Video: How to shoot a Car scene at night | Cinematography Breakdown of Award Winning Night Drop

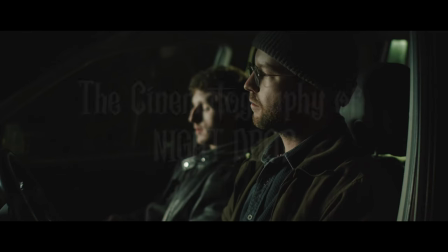(0:00)
Hello and welcome. My name is Seth. Today I'm going to be talking about the cinematography of my short film Night Drop.
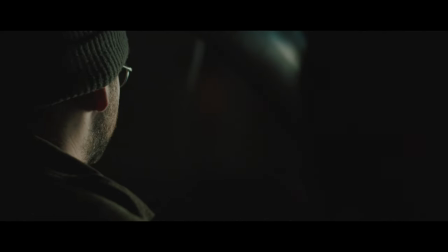(0:06)
If you haven't seen it yet, please go and watch. It's only about two and a half minutes. Very short, very simple.
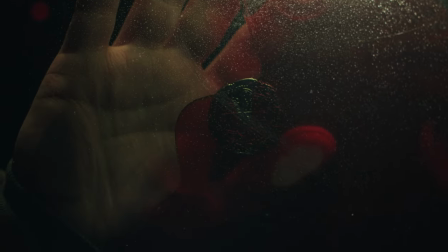(0:13)
It's got some fire, it's got some blood. Give it a watch. So let's get into it. The short is part of a series that I'm working on that is basically practicing different skills. I really wanted to focus on lighting a car scene for this one. And so knowing that I had a lot of restrictions in what I was doing, I decided to make this a very simple, simple setup. In this situation, I really wanted the director of photography work to stand out and do it in a way so that if I do screw up, I can just learn from it and try it again some other time. So prep for this film.
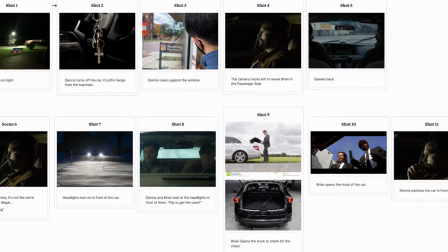(0:52)
First, I did a shot list based off the script I wrote, then I did a series of storyboards, and I did some lighting tests.
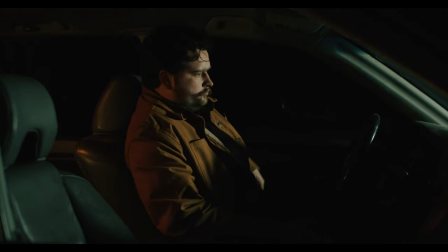(0:59)
These lighting tests were just me going out, setting up a couple lights, and trying out different looks,
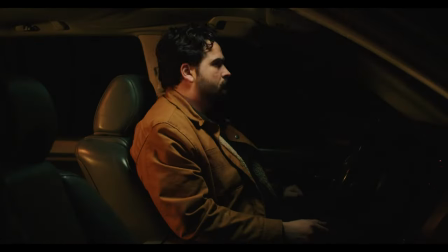(1:06)
trying to see what seemed the most realistic, and also got the tone across that I wanted. I really wanted this film to seem a little grounded, but also have a beautiful look. I originally, and in the lighting test you can see I was just doing LED panels.
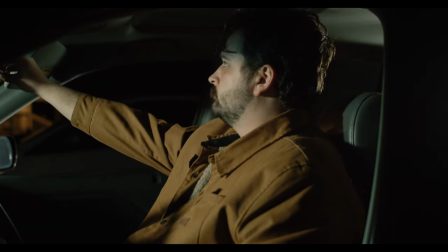(1:21)
These panels lit the scene nicely and I was able to just check what angles I wanted
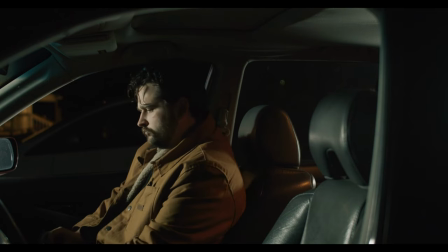(1:28)
the light to come from but they weren't quite big enough and they cast a little bit too much of a shadow for what I wanted the film to look like. So on the night of I switched the idea around I decided to shoot
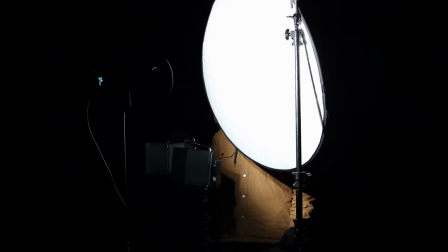(1:40)
a Godox SL60 into a just a six-in-one bounce reflector.
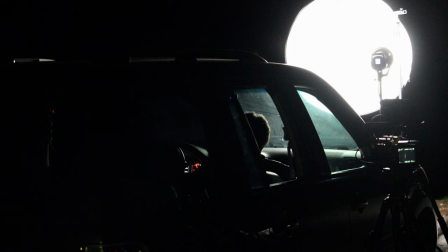(1:45)
It was pretty simple. I ran a cord out from my house to the street I was shooting on.
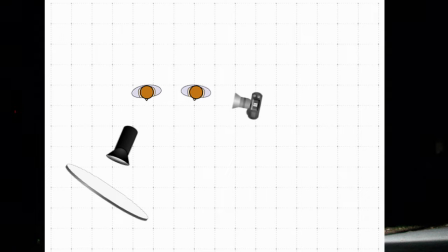(1:51)
I have a pretty quiet street where I live and so this made a perfect filming location.
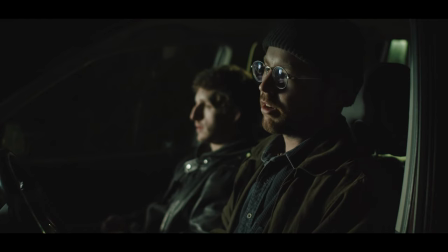(1:56)
I ran power out to the street and was able to set up that light. The light cast a nice middle ground of soft and harsh light. You know it could be like a street light from above or moonlight or something that you don't really question why it's there but it just illuminates their face so
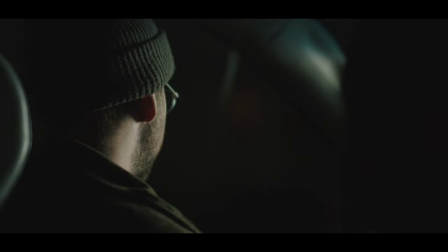(2:14)
you can see their performances transitioning from that i went ahead and
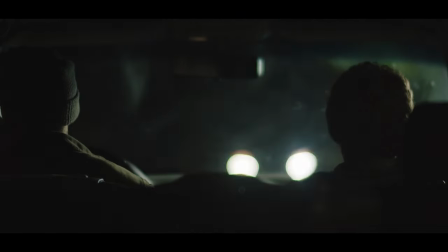(2:19)
added the led panels as the car's headlights so when they come on
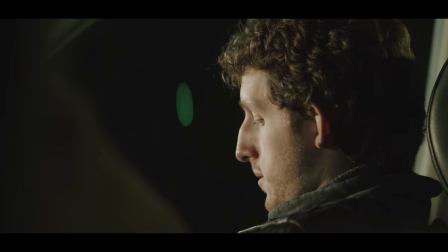(2:24)
i flip on those panels they're bicolored so i switched it to tungsten and
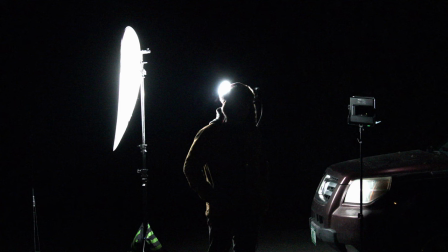(2:29)
i added that light in so it's just like a ton of stuff coming in i wanted to give that feeling as if you're trying to look through someone's brights
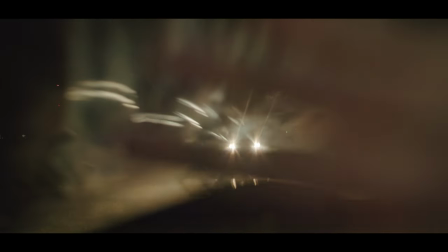(2:38)
on the highway as a backlight I had the Aputure MC.
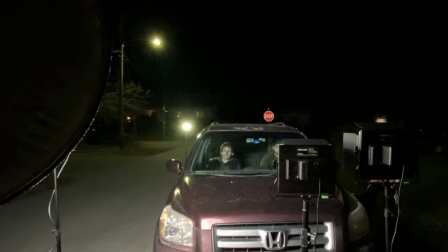(2:43)
It's a very small light. It was pretty great. I was able to color match the street light above the car to the Aputure MC using their Sidious Link app or Aputure app.
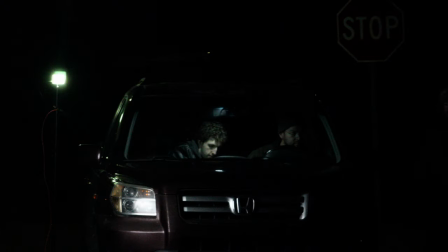(2:55)
And that really helped in this situation so I could use the same light and same color of the light so I didn't have to kind of mess with any of that.
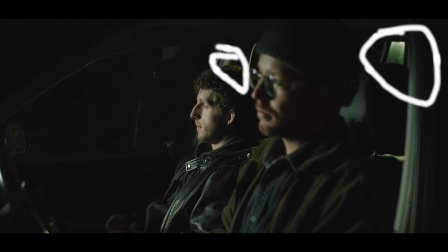(3:04)
This is what is acting as like a kicker light for both of the actors and what I used pretty much the whole night as a kicker light. It's also lighting from the underside looking at the dead person on the roof. That was a really tricky lighting scenario. I was not able to use any other lights in the car because it all casts reflections in
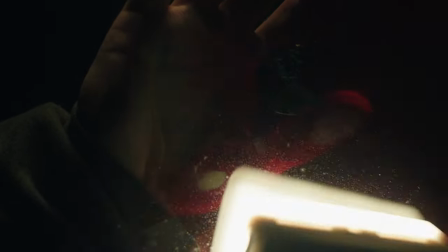(3:27)
the glass moonroof so really it was just putting that light up against the glass up top.
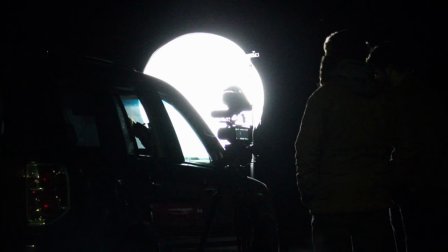(3:34)
The setup for most of the night is just that Godox SL-60 into that circular reflector. I moved that around for different angles so that when we are looking at the French overs, I would move it so it's on their far side or pretty much directly in front of them so you make sure you've got a nice shadow on their face the whole time. I wanted to make sure the drama was always there and they never seemed camera lit. Inspiration for this film visually came from a few different areas. One is the film Prisoners.